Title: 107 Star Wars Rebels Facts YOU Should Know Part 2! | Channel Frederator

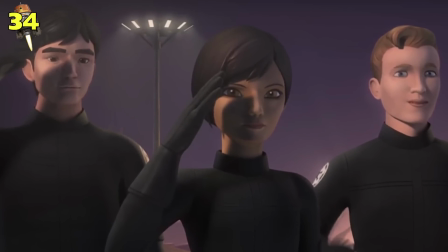8:17 Speaking of which, the introduction of fan favorite X-Wing pilot Wedge Antilles came from the writers'
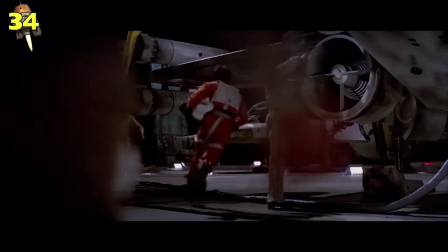8:22 desire to incorporate more connective tissue from the original trilogy without relying too heavily on the big stars.
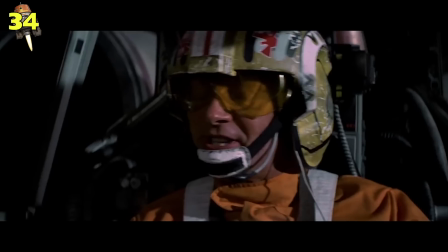8:28 They look towards the Star Wars gallery of unsung heroes, often asking themselves, where were the X-Wing pilots at this point in time?
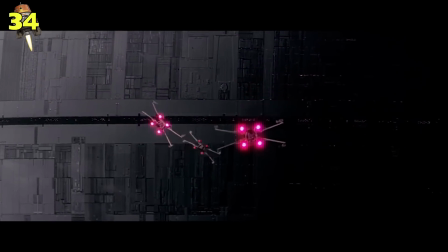8:34 What did Biggs, Porkin, and Antilles do before the events of the original trilogy?
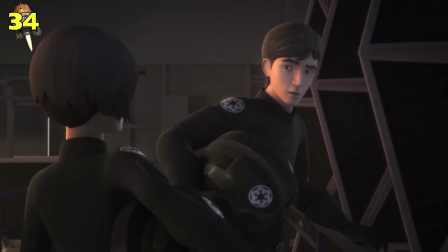8:38 The inclusion of a familiar face like Wedge also serves as a good before and after for how the Rebels functioned when they first began,
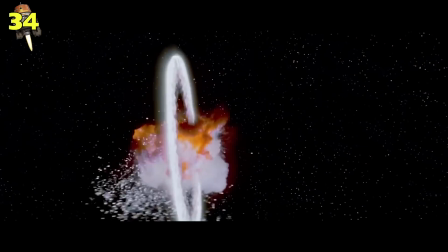8:44 in comparison to the more organized Rebel Alliance that successfully steals the Death Star plans. Number 35.
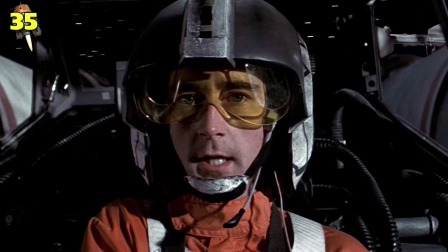8:49 Before defecting to the Rebel Alliance and aiding Luke Skywalker in destroying the Death Star,
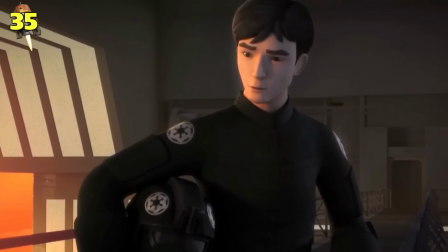8:53 which Antilles actually served the Empire, honing his piloting skills through his training at the Skystrike Academy.
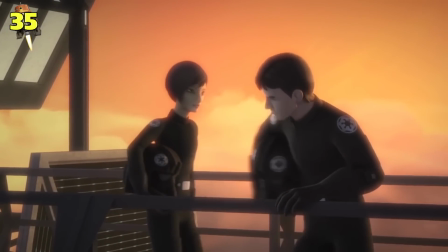8:59 He defected after the Empire hurt his family, friends, and a girl he once loved. 36.
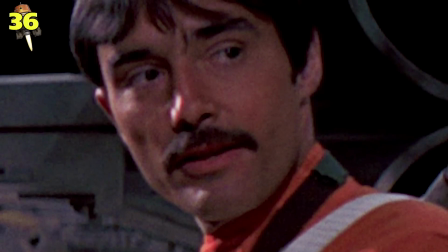9:03 The Antilles extraction was originally meant to introduce Biggs Darklighter, and would have revealed that the pattern on his helmet was designed by the Ghost's resident artist, Sabine.
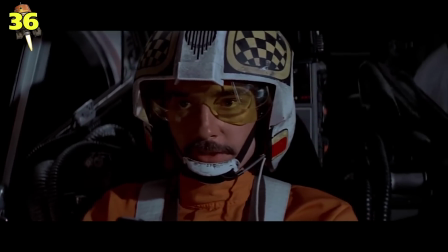9:11 This idea was dropped when the writers realized that A New Hope contained implications that Biggs joined the Rebellion not too long before Luke did,
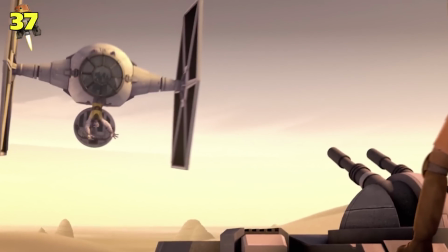9:18 so they scrapped his appearance to avoid inconsistencies. 37. The Stolen TIE Fighter seen in the episode, Fighter Flight, was originally set to appear much earlier in the series,
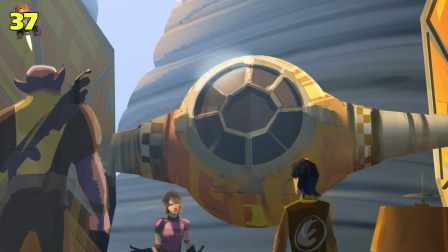9:27 over the course of a few episodes as a project Ezra and Sabine were working on in the background.
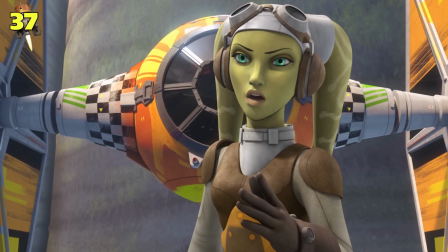9:31 All references to this secret project were moved, both to save time and to make its reveal more impactful and surprising.
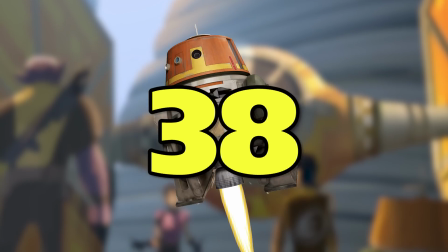9:37 Number 38.
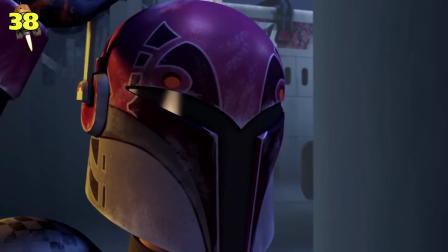9:38 The Stolen TIE Fighter's paint job contains some familiar iconography, including symbols from Sabine's helmet, Kanan's arm guard, Harris Leku, Zeb's armor, and even Chopper's face.
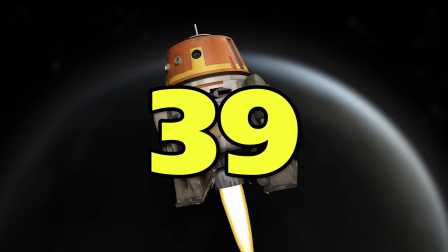9:47 This was done to symbolize the team coming together. Number 39. The look of Malachor was based around the concept of a graveyard planet.
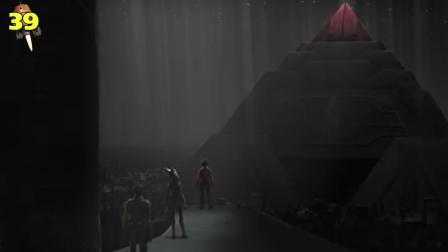9:53 This led to the idea of placing the Sith temple in a dark underground cavern, something akin to a tomb.
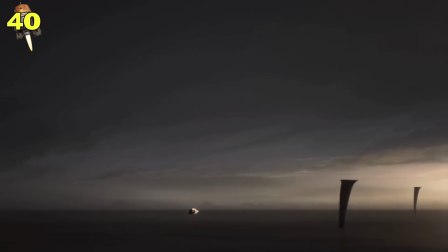9:58 40. The theme of day and night is also played into the design of Malachor. When the characters are on the planet's surface, they're standing in broad daylight, atop a black surface with holes poked through it.
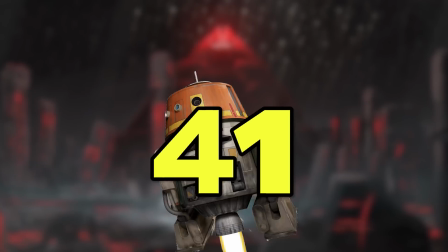10:07 Beneath the ground in the temple, however, the ceiling resembles a starry night sky. 41. Do you recognize the Malachor temple but can't put your finger on why?
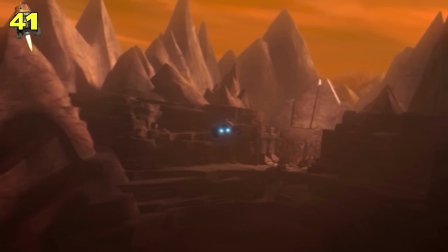10:15 Well that's because the geometry of the temple is identical to that of Moraband from Star The Clone Wars.
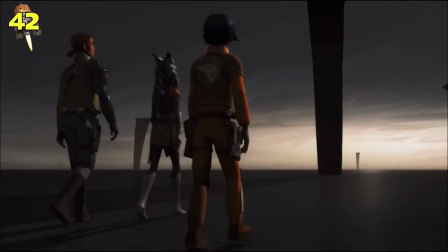10:20 42. The design of the temple also plays into the themes and flows of the characters' choices.
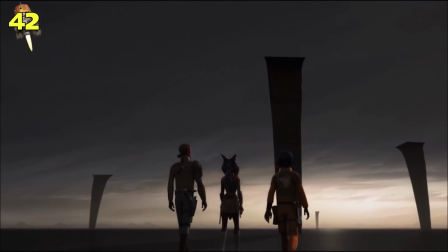10:25 It's designed as a series of escalating plateaus.
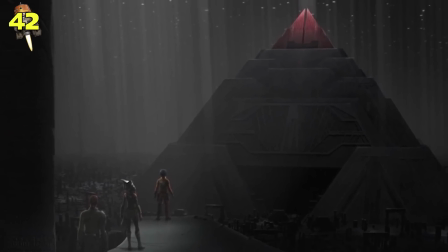10:28 For each plateau, the writers staged critical scenes that allowed the characters to make important decisions, which would ultimately affect their destinies.
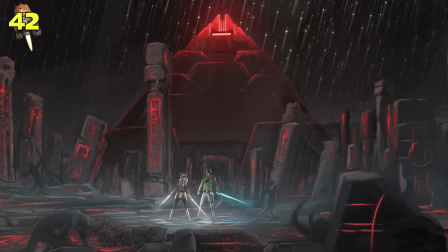10:34 They discuss their fates on the way up and make a decision upon reaching a plateau. 43.
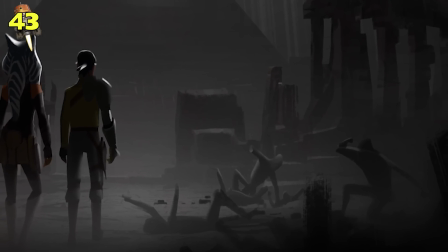10:39 The petrified people found below Malachor's surface were added by the artist to give the area a sense of history,
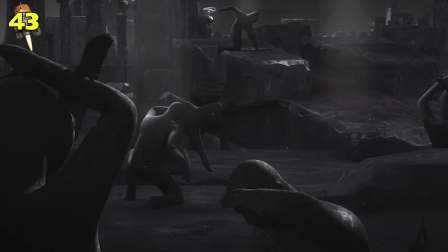10:44 and to show the viewers, as well as the characters, that other lost souls once wandered the caverns.
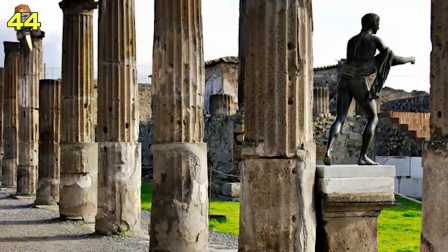10:49 Number 44, these people are also a reference to the ancient Roman city of Pompeii.
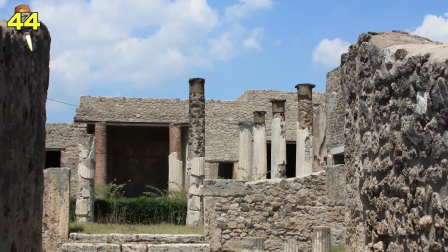10:53 Pompeii, as you probably recall from high school history, fell victim to the volcanic eruption of Mount Vesuvius in 79 AD.
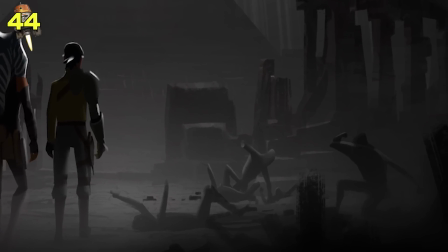10:59 The eruption caused the citizens of the city to be entombed in layers of volcanic ash.
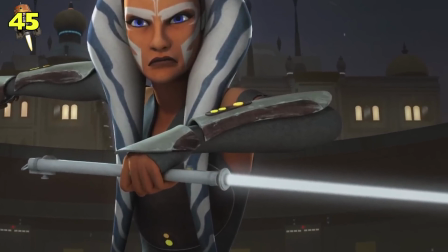11:03 Number 45, Ahsoka carries lightsabers with curved handles, which gives off just the slightest hint of a samurai katana.
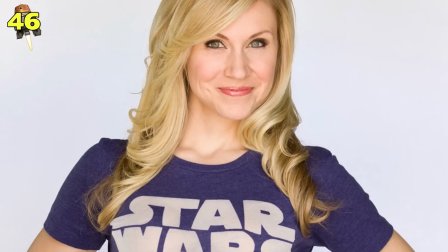11:10 Number 46, Sam Witner and Ashley Eckstein were given a detailed rundown of what happened to Maul and Ahsoka between the end
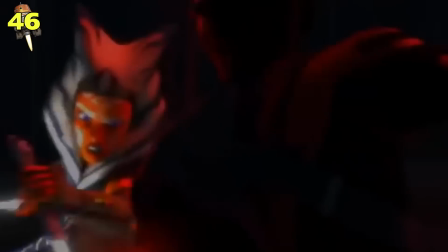11:16 of the Clone Wars and the beginning of Rebels. in order to inform them of the history their characters had with each other.
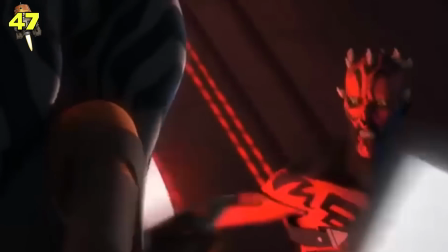11:21 47. The story of how Maul and Ahsoka had previously met wasn't just made up by Filoni on the fly.
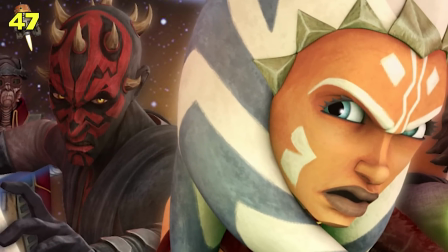11:26 It was written a long time ago, back when The Clone Wars was in production, and was meant to be told as the last story arc of that particular series, before its run was prematurely ended.
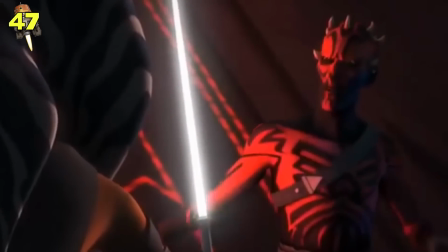11:35 However, Filoni still wrote their interaction as if they had met, knowing their first encounter would one day be told.
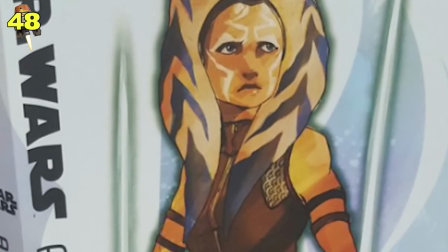11:41 48. And it was told. The novel Ahsoka by E.K.
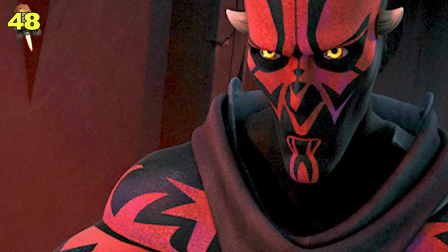11:44 Johnston reveals a lot about Ahsoka's post-Clone War's days, including her showdown with Darth Maul at Mandalore, and her final encounter with Anakin and Obi-Wan.
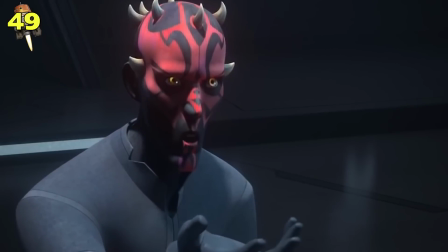11:52 Number 49, the Season 2 finale originally culminated in a lightsaber duel between Darth Vader and Maul.
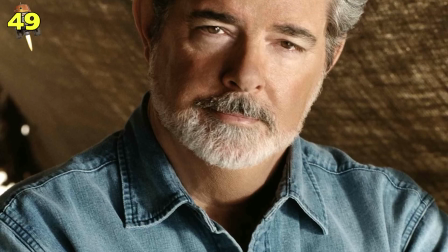11:58 Who would have won this fateful encounter, you ask? George Lucas gave his writers a rule when writing for Darth Vader.
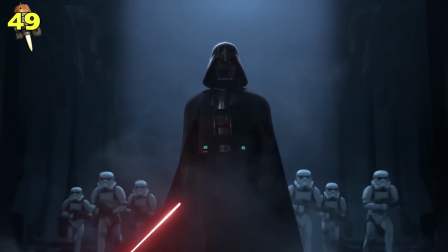12:03 Never diminish him. So, translation, Maul was going to lose.
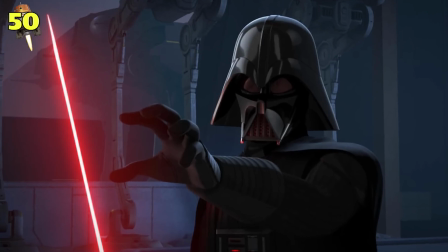12:06 Number 50, the writers ultimately decided against having Maul fight Vader because, while it would have been cool, there's not much more to it than a nerdy power fantasy.
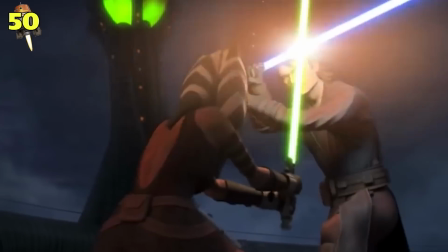12:15 Ahsoka, on the other hand, has a deep personal history with Vader, making for a much more compelling and emotional encounter.